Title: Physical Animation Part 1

Hi everyone, how are you? Today I'm going to talk a little bit about physical performance in animation. Most of you guys understand weight and timing. So what I thought I'd do is I'd talk a little bit more about some of these other specific rules that I've learned along the way and that you might find interesting. And I'm just going to start with curve reversals. You have your line of action, right? You understand what the line of action is. It's that nice curve, and you base your pose over that curve, and it helps sell energy. Well, curve reversal is basically where you have that line of action facing in one direction, and then in your next pose, the curve or the line of action is facing in the other direction. So you might start with a C shape curve for your line of action,
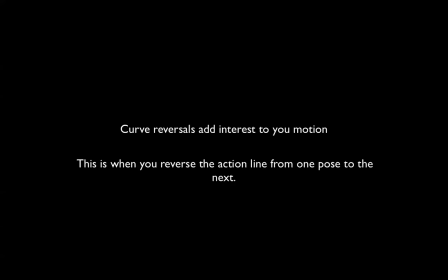0:52 and then it inverts to a back to front C shape. Um, and what it does is it helps add interest to your motion. But also, what it does is it can help illustrate this idea of force, that there really is
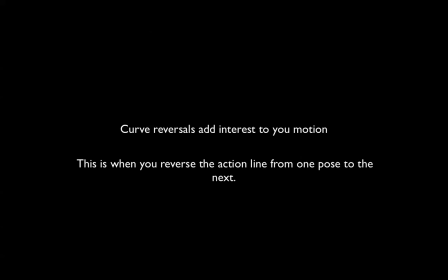1:10 some sort of physical exertion going on. The reason that you want to have a curve reversal, or what we often call a shape change, is so that your animation isn't boring,
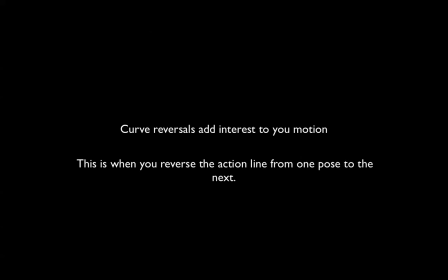1:25 but also so that it really helps sell this idea that there is an energy or some sort of exertion. So selling weight and balance.
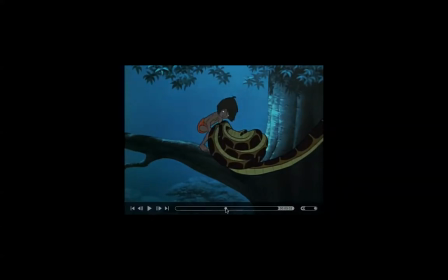1:36 So here we've got this little guy, and he's lifting this snake. Now we've got our curve. We start off somewhat with a curve.
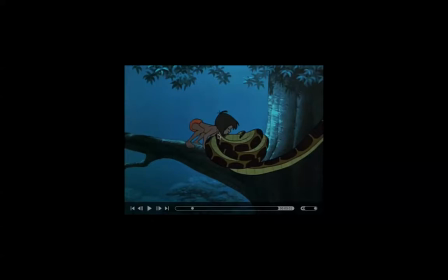1:49 Well, it's actually a straight line like this, but we're selling this idea that there's this force coming in this direction. Okay, and if you watch, it's got this nice straight here.
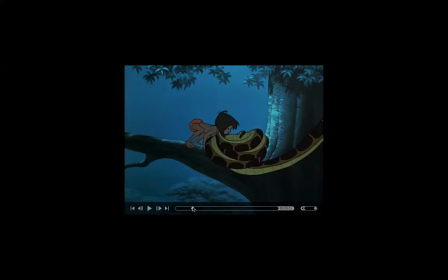2:05 Okay, um, so we're going from this shape, tight little ball, if you like, into this shape here, nice and straight. Okay, so that's what we're thinking when we're thinking of shape change.
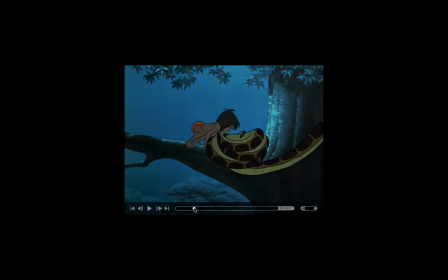2:21 And this is just really helps add contrast to your performance. But then we've got this cool, you know, another shape change from here into that.
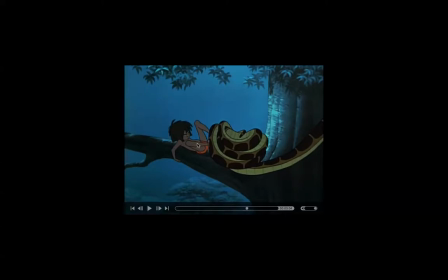2:38 Okay, and if you look closely, it's kind of subtle, but we have a C shape curve coming this way, and then when he's really straining, you can see that the chest is curving in the opposite direction.
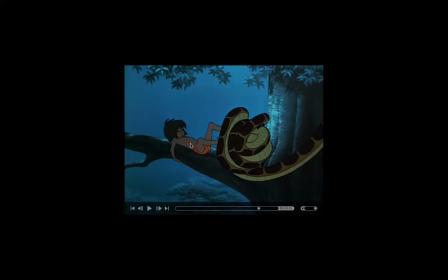2:55 Okay, so we're going from that to very subtly this. Okay, and that's what helps sell, the strain. Okay.
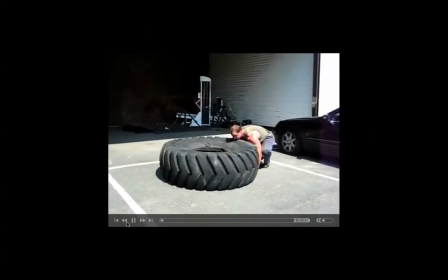3:10 950 tire.
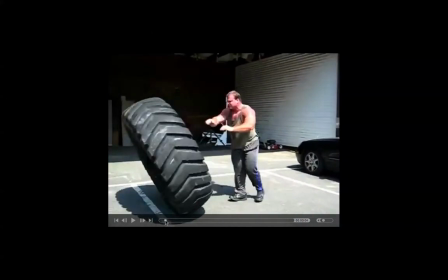3:11 So if we were to look at this guy here, you can see that we're adopting these principles from what we see in real life.
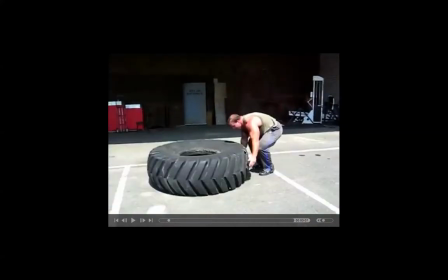3:19 So we're going from this nice little
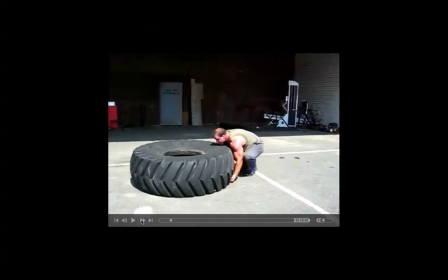3:24 ball shape, okay, and we've got our line of action, which is kind of curved in that direction, and then
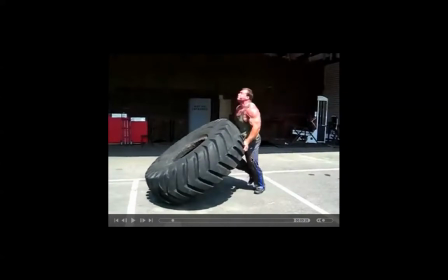3:36 just back here, you almost get a very subtle curve in the opposite direction, okay, or a curve reversal, and then you get this really cool S. It's a great shape change as well.
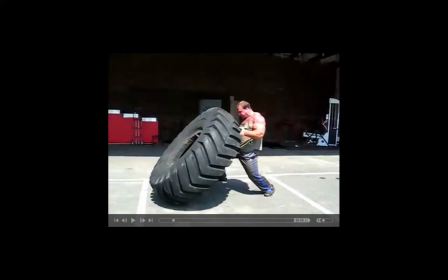3:55 So we've got this fantastic line of action coming all the way through here. The neck is craned forward.